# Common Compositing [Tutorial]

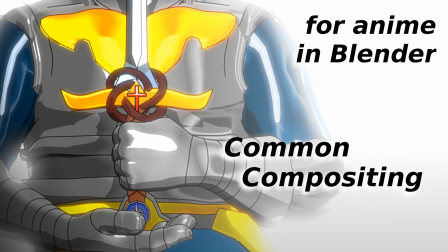Compositing is not a new concept for those who watch my videos. We are going to cover a few of the most common compositing elements in anime and how to do them.
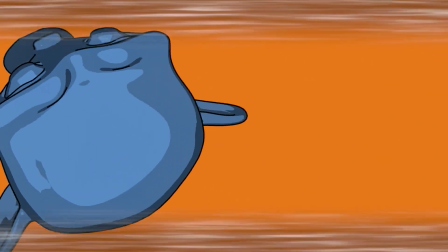Letterbox speed lines. One that I don't recall seeing in the older shows like 90s and 80s, not that I'm the expert on this, is the letterbox action lines.
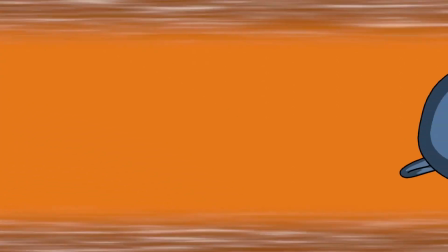These are basically like transparent action backgrounds that move over your character to emphasize action or presence,
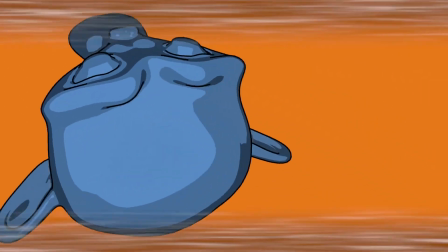limited mostly of course to vertical or horizontal movement.
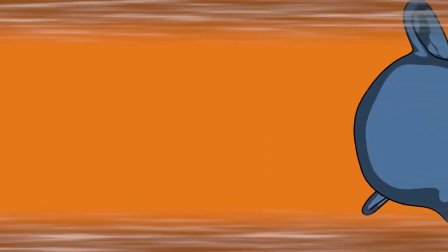I've seen some warping or distortion added to the video when this effect is added, but I prefer a more clean look.
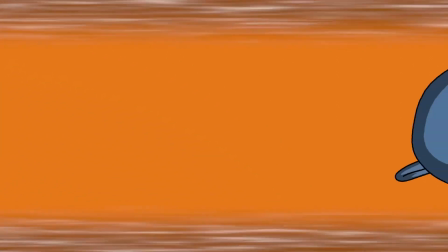It allows you to push for a little bit more screen coverage. Feel free to use the distortion node to add some if you wish.
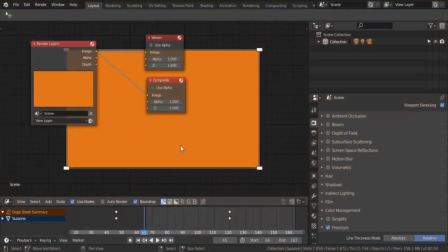So in order to make the letterbox speedline effect, we obviously need something to composite this over.
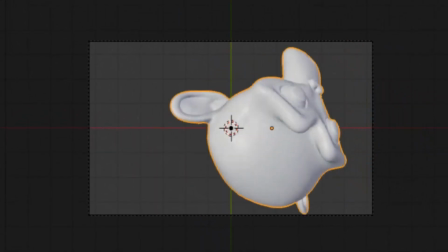Now for quick reference, I just made a little bit of a animation with Suzanne head going past.
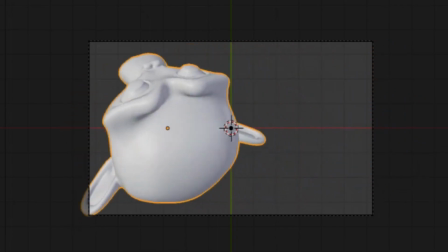So this means because she is going towards the left, our lines are going to be going towards the right.
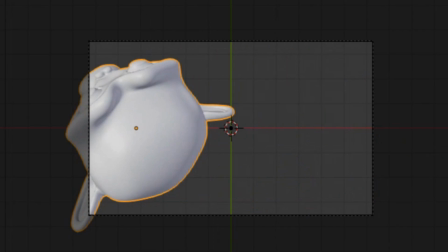This amplifies the feeling that she is moving in a direction because it makes it look like the camera is moving in the opposite direction.
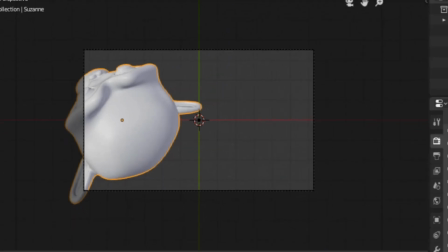It just gives a greater sense of speed. So if you render this out with Freestyle, I'm using the
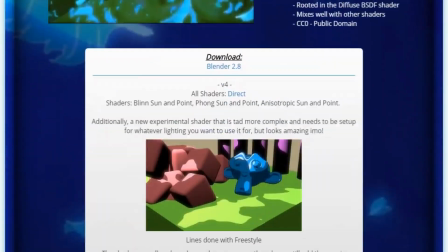experimental shader that I shared, I think it was earlier this week. You can check the link in the description below. But basically it just looks like this when you hit render.
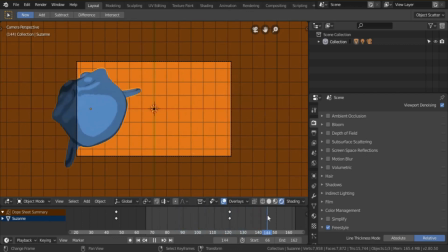It's nothing fancy, it's just a blue monkey over an orange background with a point lamp that's right here in the center of this shot. So I'm just going to focus on this frame right here.
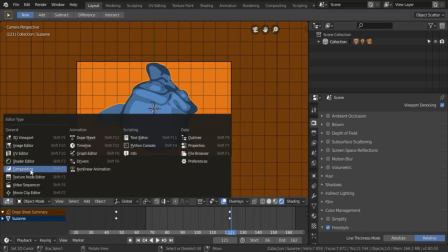And if you look at that in the compositor, this is what you see.
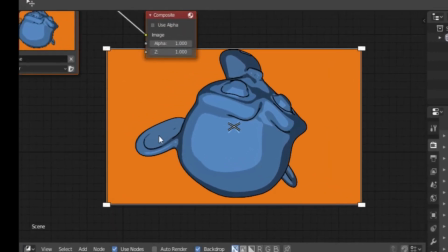It's nothing fancy, it's just there.
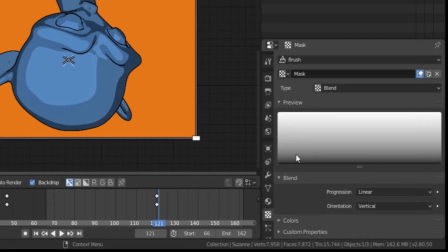Now what I already did, because I did this like twice, is I added a blend texture and a cloud texture. The blend texture is set to vertical because we need a mask. In this case, our lines will be at the top and at the bottom, which is letterbox.
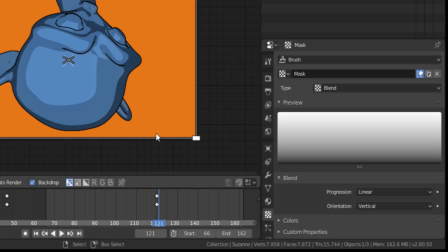The other one is, I think it's called pillar box, but whatever. And of course the other one is a cloud texture, which is basically just our lines.
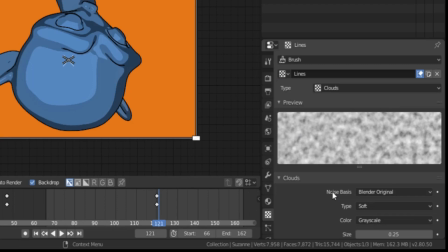It's the default cloud texture, it's as default as it comes.
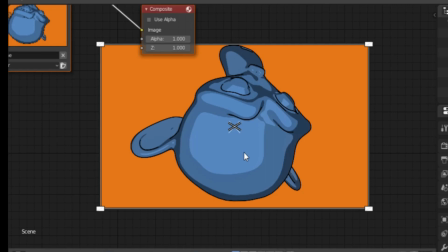Now a big surprise, which some of you may not know yet, is 2.8 actually allows you now to edit the curves of the nodes you animate.
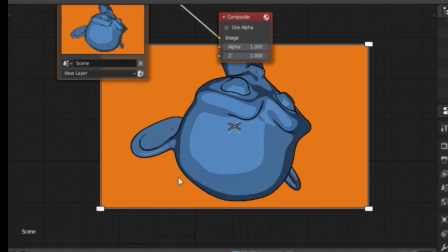So that is super awesome. At least it does in the compositor. I don't know if that works for materials just yet.
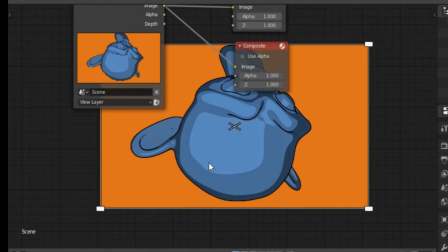But thankfully we are using compositing, so it doesn't matter. So quickly add your textures.
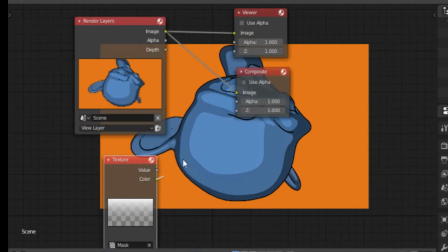Going to add the blend texture first because we want a mask. And I'm going to stick that into the viewer node so we can actually see what we're doing. There we go. Okay, so getting a color ramp.
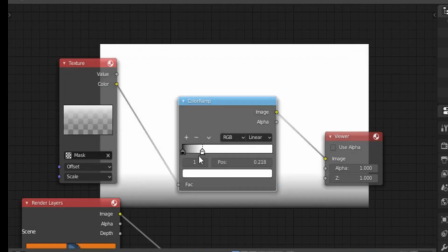And this is where it gets a little bit tricky because we don't want
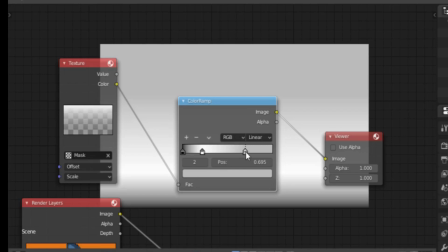the letterbox to be absolutely opaque. You don't want that because you kind of want to see what's going on underneath it. That's the whole point of it.
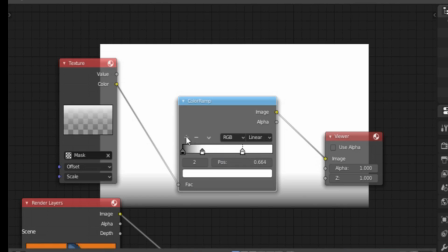So initially we're going to make it pure black, but we have to tone it down at the end to make sure that we don't have it too strong.
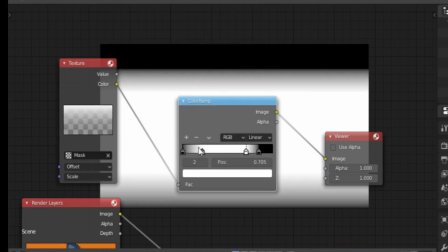So in this instance, we're just going to focus on the size of it. We don't want it to be too thick.
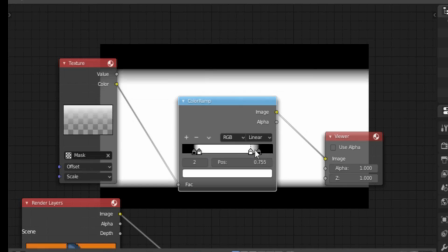We don't want it to be too thin either. It's usually just for emphasis because there's already movement and stuff going on the screen, so you don't want to overdo it. You do want to give it a little bit of a breathing space, but not too much either.
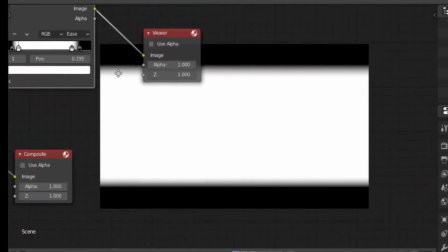So I think something like that should do the trick. Don't be afraid of doing it unevenly.
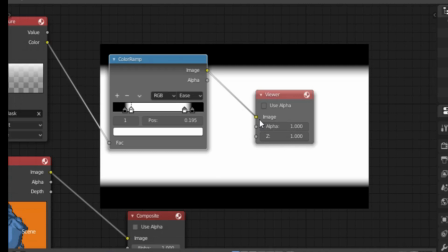Don't be afraid of playing with this.
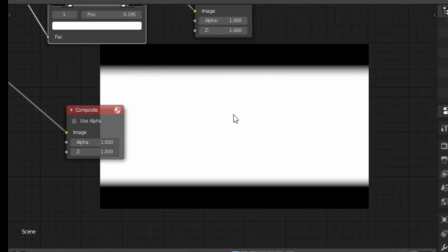For example, let's say you want the focus to be only on the character's eyes, you know, the cleanest area of the screen has to be only the eyes.
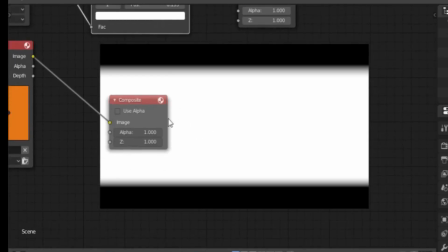Then you feel free to make it, even if it's only as big as this composite node area, you know, it doesn't matter.
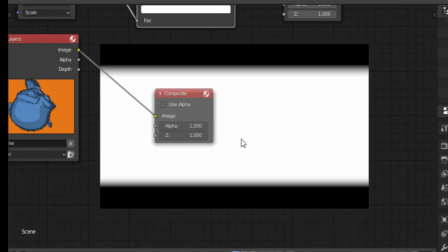Just don't do it just for the sake of doing it.